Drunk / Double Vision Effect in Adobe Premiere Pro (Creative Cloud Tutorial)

Welcome. Shout out Katy Perry for this lighting concept. Check out her new music video. It's very strange. I chose this club lighting because we'll be doing an effect that resembles getting drunk, getting very sick, having double vision. This is an effect completely done in Premiere, so let's get started.
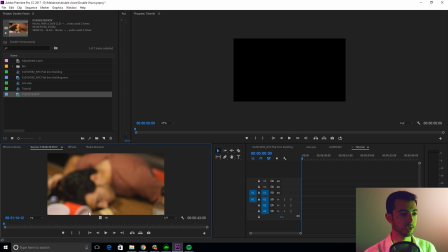[0:22]
So I have this old footage from a short film I shot a while ago called Red at 8:54. And basically in it, I get blackout drunk.
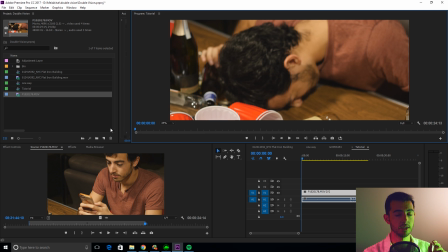[0:37]
So this effect works in two different ways. We'll have the effect on the clip, and we'll have an adjustment layer on top of that. So what you're going to do is you're going to Alt-click on your video and drag it up to duplicate the video layer.
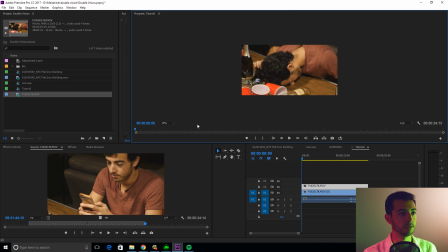[0:56]
Next, what I want you to do is I want you to go out to about wherever you can see the borders of your clip. You're going to go to Effect Controls, and you're going to mask out about half this clip. Make sure you're on the top clip.
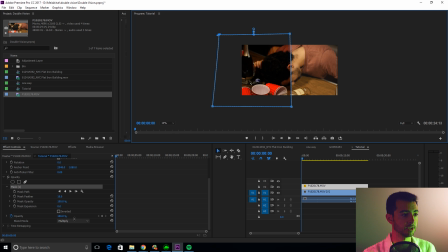[1:16]
And then what I want you to do is set the blend mode to something like multiply, just so you can see the borders for a second. And you're going to feather that out until it's not noticeable at all.
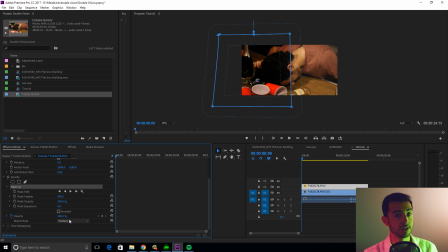[1:30]
Okay? Now there's a lot of different ways you can do this, and I want you to kind of experiment yourself. If you go into your blend mode, I've found that the best blend mode is lighten.
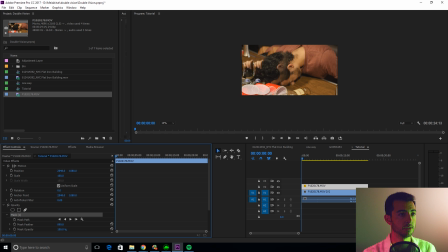[1:44]
And then what you'll do is you'll pull it over to the left. And there you go. You got, you know, a double vision effect happening there.
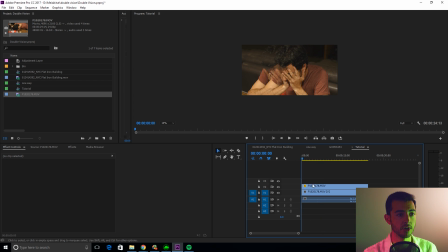[1:59]
But there's nothing happening really, so we're going to do some automation. We're going to do some animation and really get this thing to pop. Let's set a keyframe on the position. Let's drag that out to about 5 seconds.
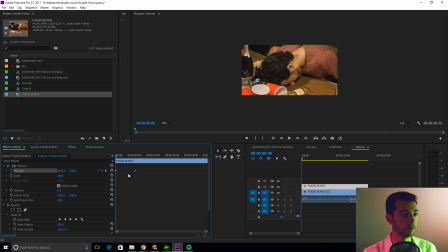[2:17]
We'll reset the values so it animates in the effect. Great. And then we'll go to the end where I kind of regain consciousness. About there. Reset it again.
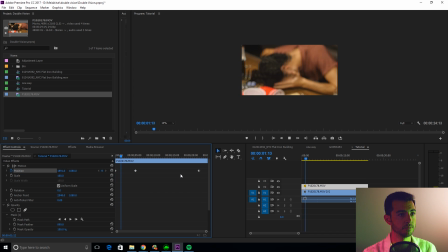Might even drag this out further just to really make it pop. Maybe make it a little quicker, a little longer.
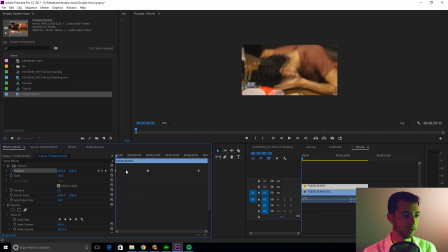[2:53]
Everyone's got those moments when they wake up and they feel like their head is not part of their body. This is exactly what effect that is. Okay, so now that we have that, we're going to add an adjustment layer, new adjustment layer. Okay. Drag that bad boy on.
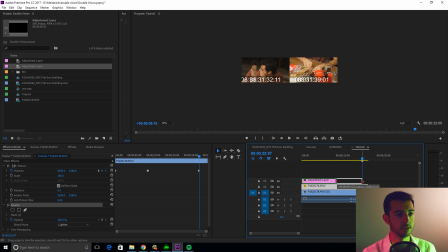[3:13]
Go to about, you know, where your length of your double vision is.
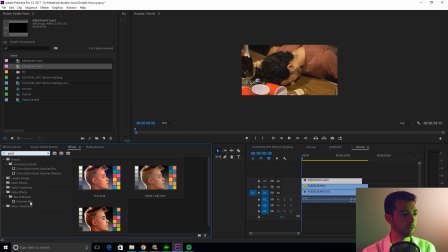[3:20]
Now we're going to add Gaussian blur. Drag that bad boy on top. Effect controls. And what I like to do is just totally play around with this.
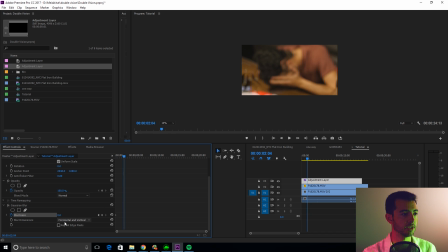[3:33]
So I'll set a keyframe in the beginning. Maybe go to here. Bump it all the way up. And you want to repeat edge pixels and make sure it's on horizontal. Bump it way up. Maybe come over here.
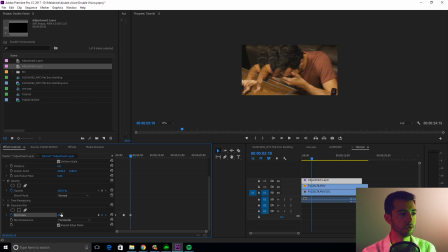[3:51]
You don't want to go too low, or the double vision's a little too crisp and it looks pretty fake. Really have fun with this one. Maybe, you know, way up here.